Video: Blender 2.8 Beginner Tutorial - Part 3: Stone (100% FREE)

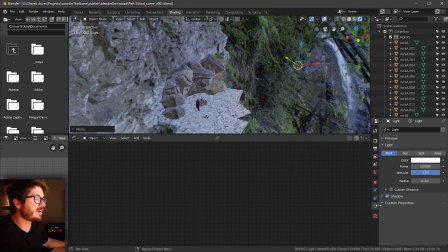1980s
So under our lighting properties, I find that the sunlight can, you know, cast some very irregular shadows into our scene. So I'm going to stick with points for this example. And then for the power, what I'm going to do is set this to 50,000.
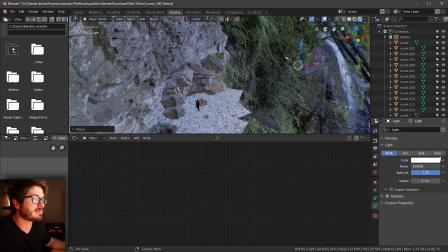1996s
So 50,000. And then we'll just leave the rest of the settings the same.
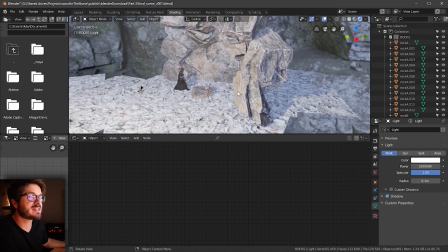2001s
And then to continue building the scene out, what we have to do is just start duplicating these objects in.
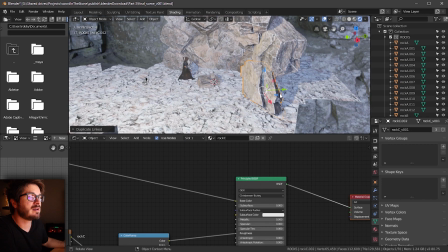2007s
So I'll just Alt D, Enter to move that around.
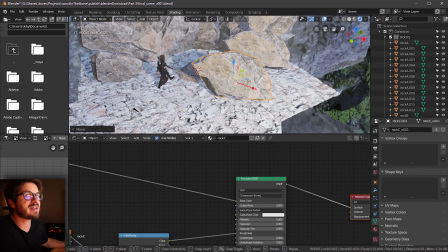2009s
And as you notice, that as I move my rocks, we'll start casting some shadow into the scene.
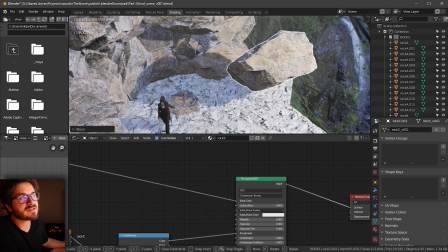2017s
Just like that. And now we can kind of create those shafts of light around the layout of our scene.
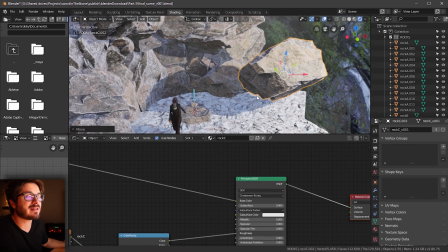2025s
And before we get any further, you notice how like the lighting right here is super flat.
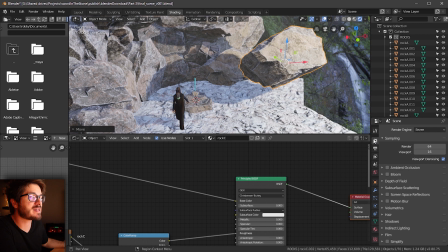2029s
So what we want to do is go into our rendering settings right here, and we'll go ahead and turn on ambient occlusion. And I'll go ahead and pull that down, and we'll go to distance, and what I'll do is I'll crank this up like that. And essentially the more distance we have, the more contact shadows that we're going to have in our scene.
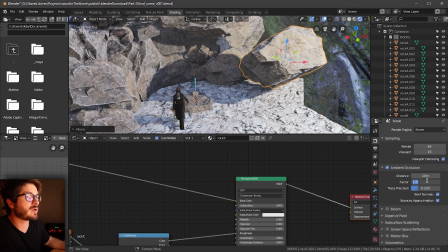2045s
And I'm just going to leave this as a value of 8. And the factor, what I'm going to do is set it to be 2.
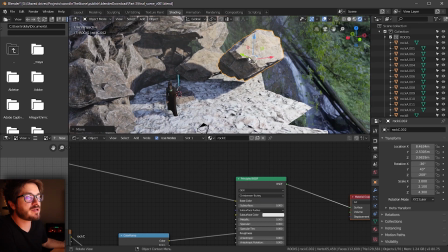2053s
Which is basically going to be more shadow. And what we can do is just start building out this scene based around where we want our lights.
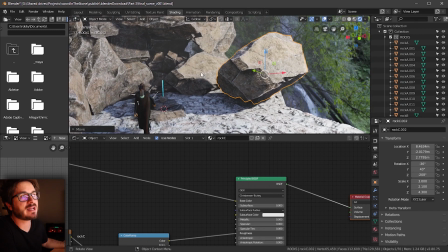2061s
So we can see right here, we're getting that shaft of light back there.
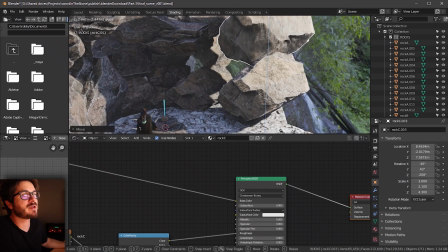2064s
If I continue to Alt D this and move this up around, you can see now we're starting to get that shaft coming through right there.
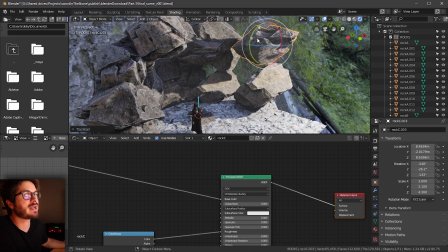2074s
I can rotate this around just so we can get a little bit more organic lighting right there.
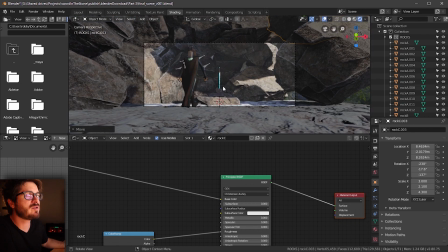2081s
And again, as you're moving forward, I would just constantly move back and forth between your camera view and your perspective view.
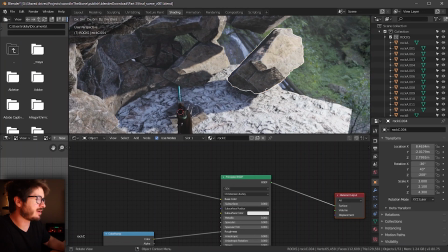2089s
And then we're going to want to make sure that we fill in our ground right here. So I'm just going to move that in right there. Kind of move this up like that. So you can see now we're getting that shaft of light back there, which is looking pretty good.
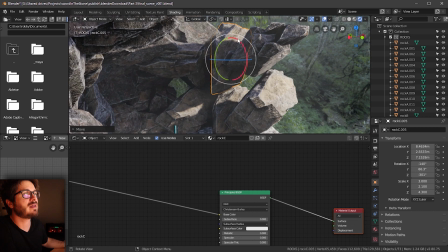2103s
And I'll just continue to duplicate this around our scene and kind of fill in these areas, kind of scaling around as I need to,
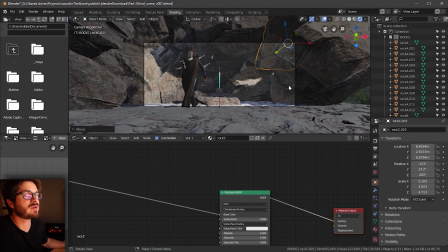2113s
just like that. And constantly coming back and forth, looking between my camera and my perspective view.
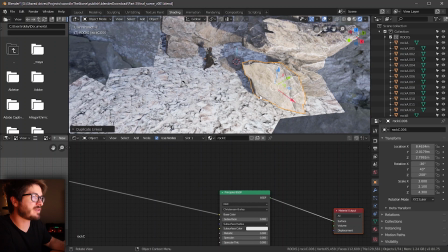2122s
Now go ahead and just fill this area in just like that.
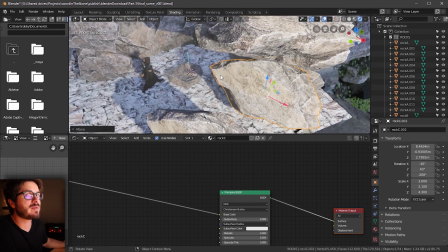2125s
And you can see here, I'm just gonna leave that shaft of light open right there so that we can see our sword right there.
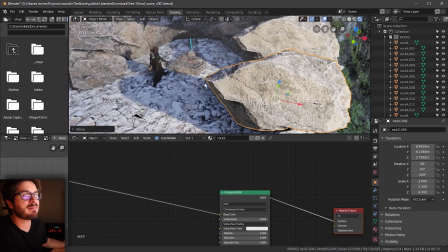2136s
And right here, I'm just gonna make sure that my character is gonna be in shadow.
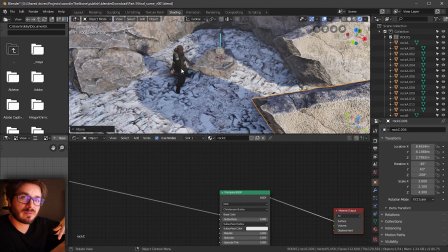2140s
So remember, we talked about how having that deep dark foreground, and we're gonna have an atmospheric background.
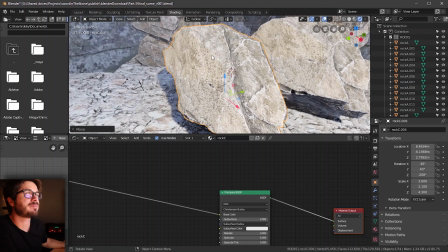2146s
So we're gonna wanna keep that character in shadow. So I'll just continue to move this stuff around.
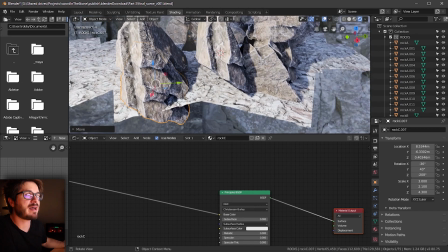2152s
I'll go ahead and fill in the ground plane just like that. Rotate this around.
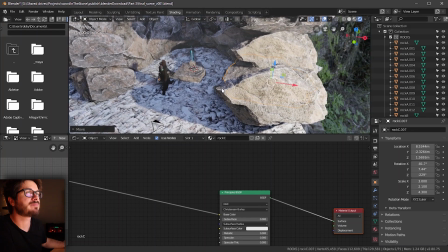2158s
And again, keeping an eye on how far this is gonna go up like that. And moving forward, just continuing to build this out like that.
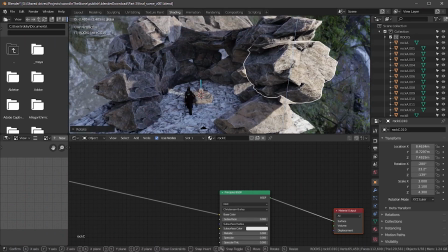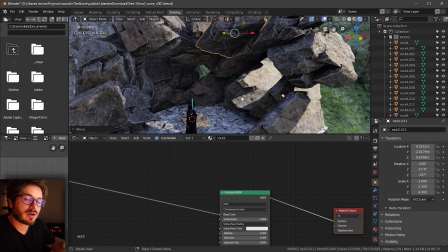2174s
And if you notice at this point, it's still very hard to see our atmosphere.
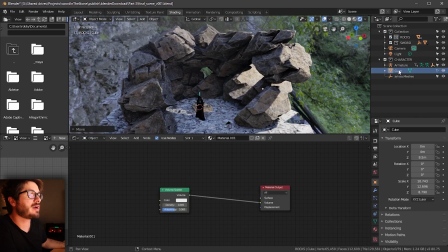2178s
So what I'll do is actually, I'll go into my cue mesh right here, and we can start playing around with this volumetric scattering again. So we could go up right here, but a good trick, if you don't wanna, the density will actually will cover your scene in a very aggressive way. So what I like to do sometimes is go into this color and over crank the value right here.
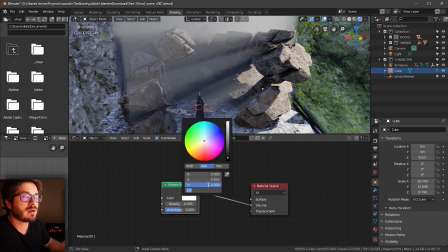2196s
So if I go to this value and crank this up to something like 4, you'll see that we really start to get those shafts of light coming in there. So that's a bit of a cheat, but we're okay with cheating.
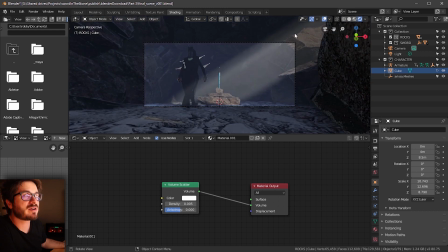2207s
Great, and if you look at our camera now, we're really starting to see the scene is really starting to come alive.
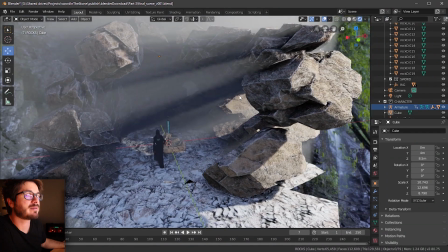2213s
I'm just gonna go back to my layout view so I'll be able to see a little bit better. In my layout view, I'll go ahead and make my selection tools selectable again.
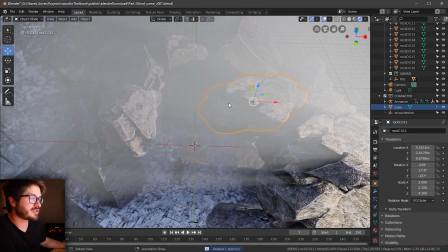2220s
I'll go ahead and make sure this is not selectable. And I'll just go ahead and continue to hit Alt D and fill this in like that.